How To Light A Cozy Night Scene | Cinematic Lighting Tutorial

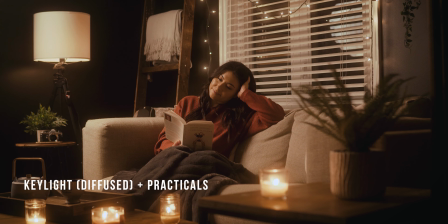As you can see, that looks much better, but I feel the light is spilling all over the place a bit too much. So I'm going to go ahead and attach my honeycomb grid to the softbox. This will really help narrow and focus the light so we have more control on where the light falls while retaining this soft diffused look.
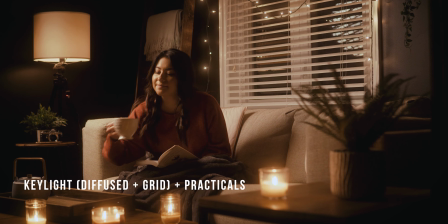Now, that looks great, but the scene is still too simple or boring looking for my liking.
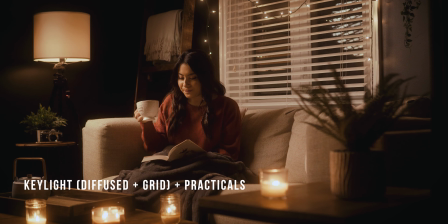There's not enough separation or color contrast in the scene. So now we're going to set up our moonlight to come in from the window. Alright, so now we're going to grab the second light, which in my case is the Golden Eagle LED 3000 to be our moonlight. So I'm going to take this outside and shine it through the window to come on in the scene.
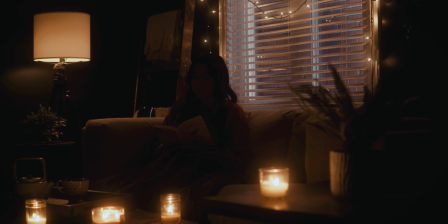Quickly going back to the topic of color temperature, we want this light to have quite a contrast with the warmer color of our main key light, and a bit of a blue color is typically used for moonlight. So if I left this light as is, since it's also daylight balanced, it would appear to be very white and neutral, not looking warm or cool, since we have our white balance dialed in to match the daylight at 5600 Kelvin. So
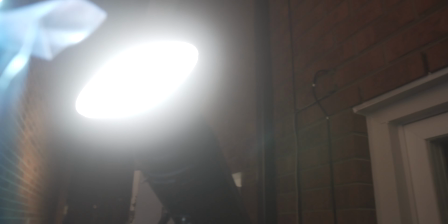if we want to make it cooler and bluer, we can just add a colored gel to that as well. So I'm just adding some clear blue plastic sheets I have in front of the light to tint the white light blue.
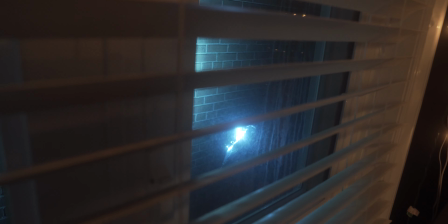Some people like making it quite blue, but I feel like keeping it a bit more subtle will be better and look a bit more natural.
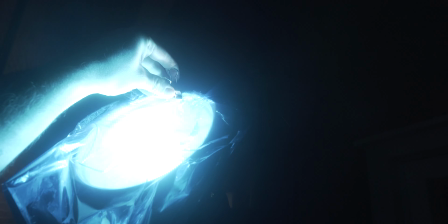But you can make it as blue as you like. Once we have the light tinted, we can make sure we set it up in place. Now, you don't want to try to get this light as high as possible, so it's aiming slightly down when it's coming through the window. But in my case, it was a little bit difficult to do that because the room I was shooting in is on the second floor of my house, so I couldn't really quite get my light high enough to do this. The other drawback for me was the fact that the side of my house is almost like a little alley, so the next house beside mine is quite close to it, so I didn't have the luxury of distance here to play with, so the light was actually quite close to the window. So I found if I shone it just directly through, it was way too powerful, even on a low setting, and it just created these harsh shadows, and you kind of saw this bright spotlight look on the window. So that didn't really look natural, that's not what Moonlight would look like, so I had to kind of improvise here a little bit. So I decided to shine it actually at the brick wall of my neighbor's house, and the light would bounce off that, coming into the window instead.
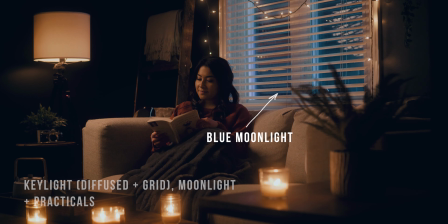Alright, now that it's all set up and turned on, we can just make sure we set it to the appropriate brightness for our scene, and now everything's looking fantastic.
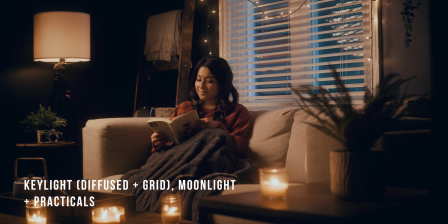So it's time for the finishing touch, the TV flickering effect. So I know the scene looks great as is, but I just feel like adding a little extra texture and dimension to it will take it one step further. So that's where we add a light that mimics the flickering TV effect. So if our character in the scene here was in this room relaxing, even though they're reading a book, they might have a TV on in the background, so that would be emitting light that's kind of flashing and flickering as the images change. So yes, we could use an actual TV if we wanted to, but if you don't have a TV in the room, you can use something like a little portable LED light that has built-in effects. So like I mentioned before, I'm using the Falconized F7 because this has a built-in TV effect.
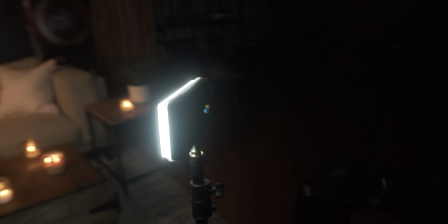So this just basically dims and brightens the light a bit in random pattern to mimic how light would be changing depending on what's playing on the TV.
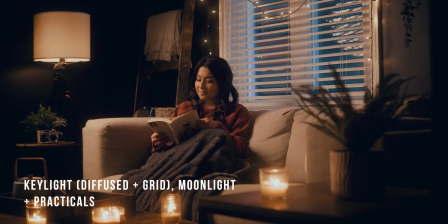As you can see, this is how it looks without the added light, and this is how it looks with the effect light added in.
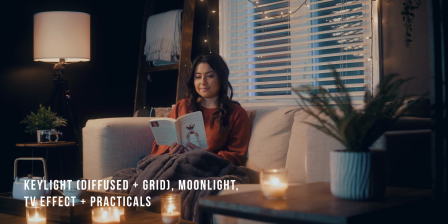I just placed it more directly in front of my subject in place of where the TV might be. Now, if you don't have a light with built-in effects, you can just get any light that you can dim down in random patterns to match a similar type of look. And just because we can, I'm going to go one step further here and add in a little bit of a candlelight flicker effect as well. It'll be very, very subtle. You probably won't even see it all that much, but I'm going to give it a shot anyway. So as you can see, there's some candles in the scene on the coffee table in front of our subject.
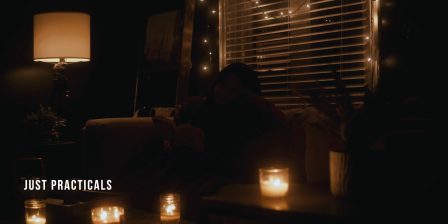Because the light coming from them is too dim for exposure, it's not really impacting the scene all that much.
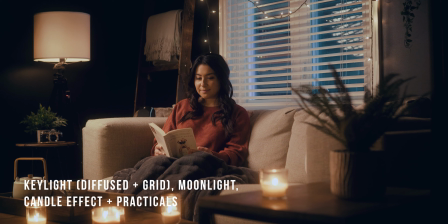So, if you have another small portable LED light with effects, you can always turn it onto the candle setting, which mimics candlelight flickering in a warm color.
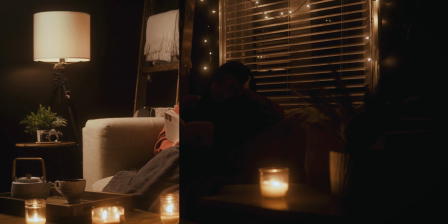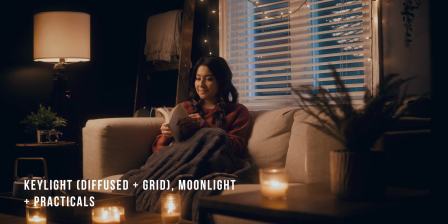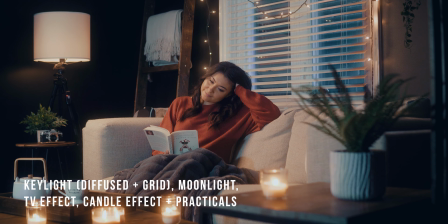So there you have it, that's how to light a warm, cozy night scene with just a few lights. All the lights I used in this setup here today are listed in the description down below if you're interested in checking them out. And with that, this tutorial is over. Thank you so much for watching and checking this out. I really hope it helps you in getting creative with setting up your own cozy nighttime scenes. If you like what you saw here today, make sure to drop me a like and leave me a comment letting me know what you thought.